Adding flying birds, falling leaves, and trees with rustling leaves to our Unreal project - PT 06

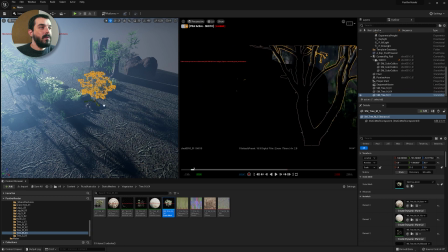[4:09]
And I'm thinking of what would happen if we just
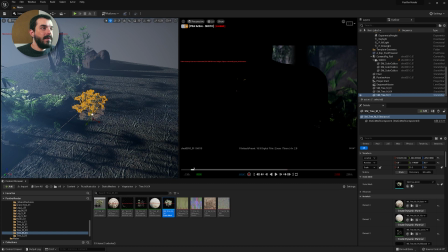[4:12]
duplicated the tree over and see if we can have some leaves closer to the panther at the beginning of the shot.
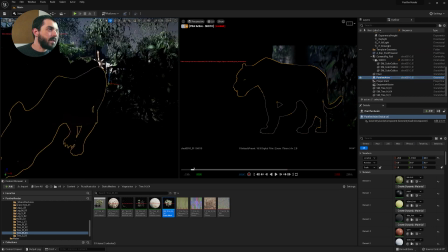[4:20]
Let's see if we have an intersection. There is an intersection at the beginning.
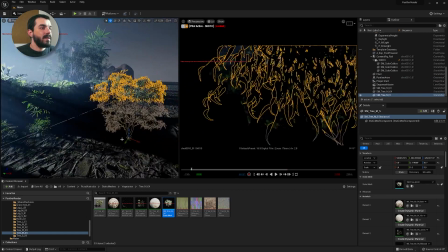[4:24]
This might be a little bit too excessive, so I'm just going to move it to the back there.
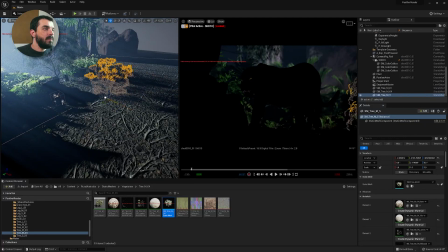[4:29]
In fact, I don't think it fits there at the back. So I'm going to place it further far away, in front of the rock maybe.
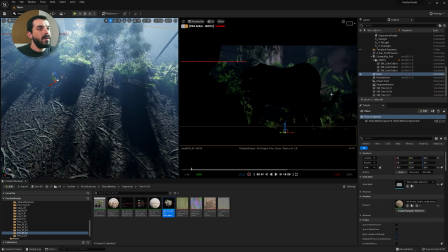[4:36]
Yeah, I think that looks a lot better. It's just going to give us a little bit of dynamism in the background. So let's hit play. There you go. So far, so good. This is of course not the final lighting. And in here in the background, we could maybe add another tree.
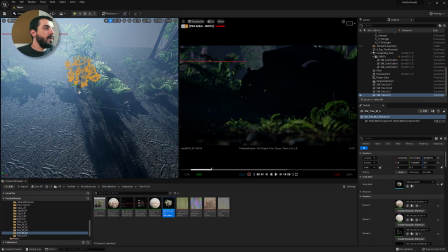[4:53]
So I'm going to just drag and duplicate the dynamic tree and place it there in the background. Again, just to give us the idea that the jungle is a live thing. I really like the big trunk in the background there, but I really think I need a little bit of complexity as well.
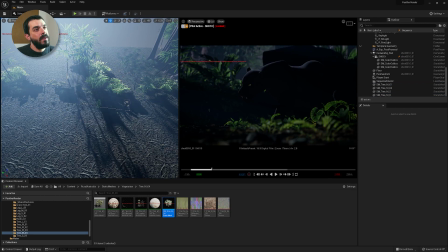[5:10]
So there you go. I think hopefully this should look a little bit better. Yeah, I think it gives us the idea that there are trees around and a little bit more of parallax there, which always helps.
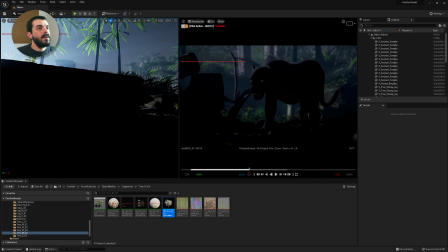[5:20]
I could add a little bit of dynamic tree as well here in the background.
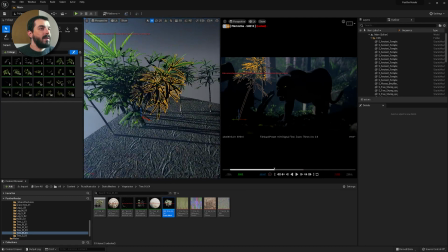[5:25]
Again, instead of adding this massive foliage that I use just as a way to fill up the frame.
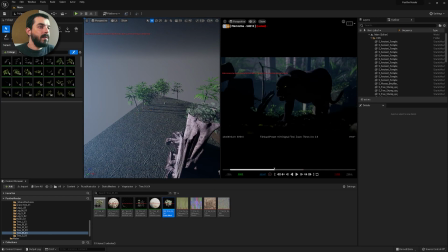[5:31]
In fact, I can delete a bunch of them and just add the tree in there.
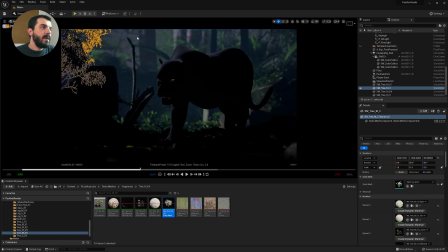[5:35]
In fact, if you think of it, if I add the tree, I also add dynamic shadows on the trunks. That's kind of cool.
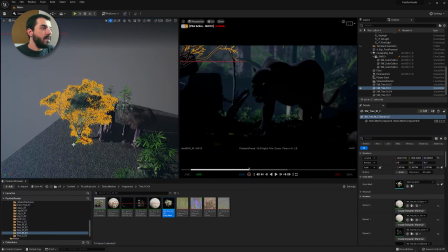[5:41]
I wonder how it will look like if I make the tree any bigger. That should give me a little bit less darkness, but a lot more branches. There you go. And now the forest looks a lot more alive. I wish I had similar dynamic plants for the foreground now, because it looks really cool in the distance.
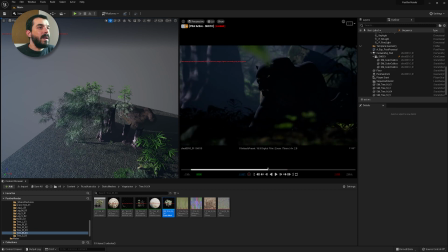[5:57]
And this is another spot where maybe a little bit more vegetation would do.
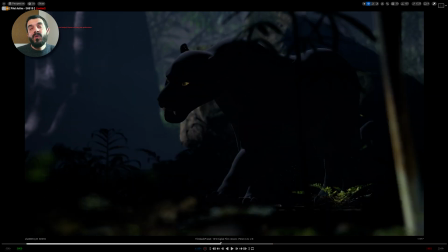[6:01]
One has to think, however, that under such a big tree, one won't see much tall vegetation at all, if you think of it.
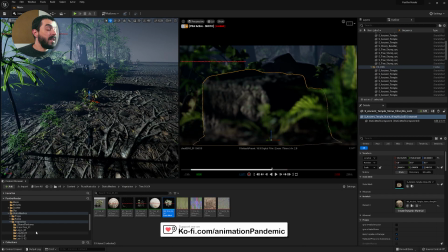[6:08]
And now that I have my dynamic trees, I can maybe think of the leaves falling on the path. So I'm going to go into the effects from under rural Australia. And in here we have a Niagara system for the falling leaves, which I'm going to position. There you go.
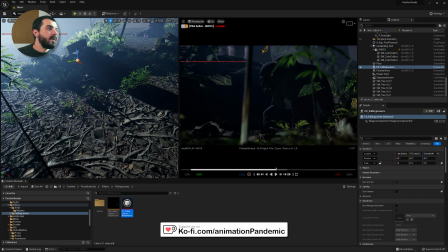[6:22]
I'm going to see if these leaves are a bit too big for the tiger, but to be honest, they seem to be the right size.
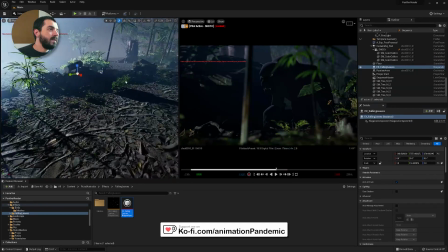[6:29]
This Niagara system as well can be scaled, and you see that now the leaves are falling on the path.
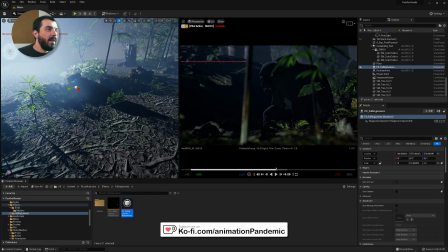[6:34]
I don't really want the leaves to fall on the panther. I really hope they are going to ignore it.
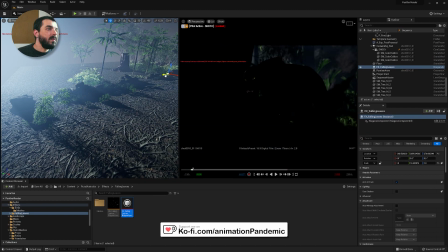[6:39]
So I'm going to go to the beginning of the shot, move the system close to the beginning of the shot as well,
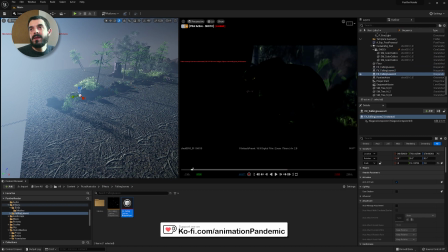[6:44]
duplicate it 2-3 times just to see if these leaves are going to give me any added value,
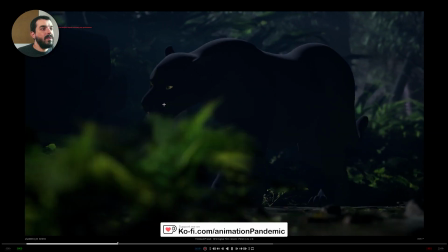[6:50]
so to speak. Every now and then I do see one or two leaves falling down.
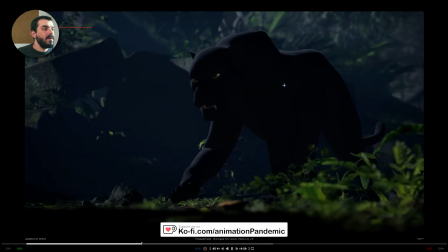[6:55]
There you go, in the background there. That's kind of cool. So they are barely noticeable,
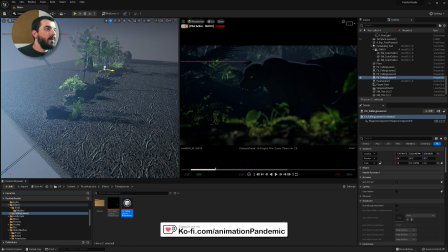[6:59]
to the point in which I might even duplicate them and move them to the back to the panther so that the leaves would fall at the back of the panther in the distance.
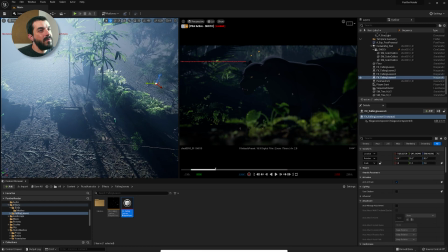[7:08]
Let's see. I'm not sure we can really appreciate that without selecting the emitter.
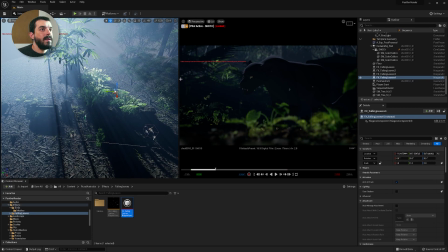[7:13]
So maybe let's move it closer. So this should give us leaves that fall a little bit closer to the camera.
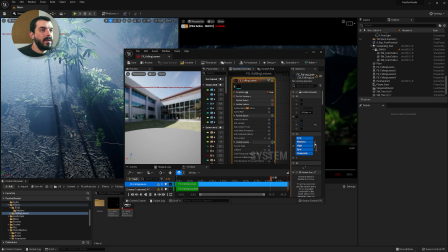[7:19]
They are barely visible, to be honest. So maybe I can go into the Niagara system of the falling leaves and see how that works.
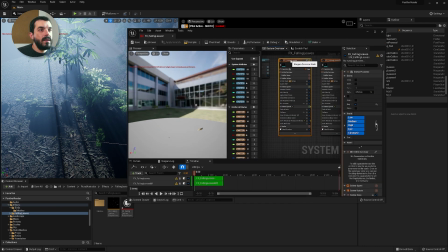[7:27]
I bet that they are rendering a mesh. And if I go under FX falling leaves, the Niagara node, I find initialize particle. And in there under the mesh size, you have 0.5 as a minimum and 1.5 as a maximum.
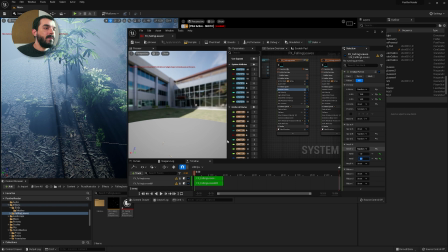[7:41]
If you put 1 as a minimum and 2.5 as a maximum, we should get a little bit bigger leaves. If I put 10 as a maximum, I should get massive leaves, but I don't really need that.
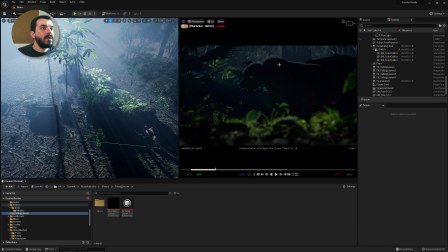[7:52]
I just need the leaves to look a little bit more conspicuous in the frame so that they're visible.
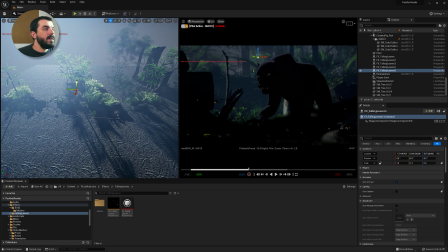[7:57]
You see now they are falling down. And I mainly want them to be visible in the distance, because that's when we will have more time to see them.
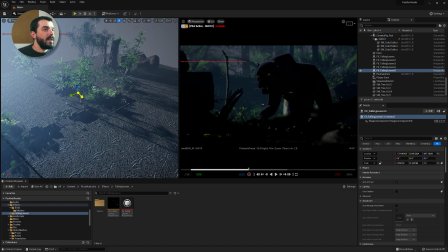[8:04]
So I will place a couple of these away from the camera and I will make them a little bit bigger in terms of area. There you go. So that now, as the panther goes, we start seeing the leaves a little bit better because they're a little bit bigger.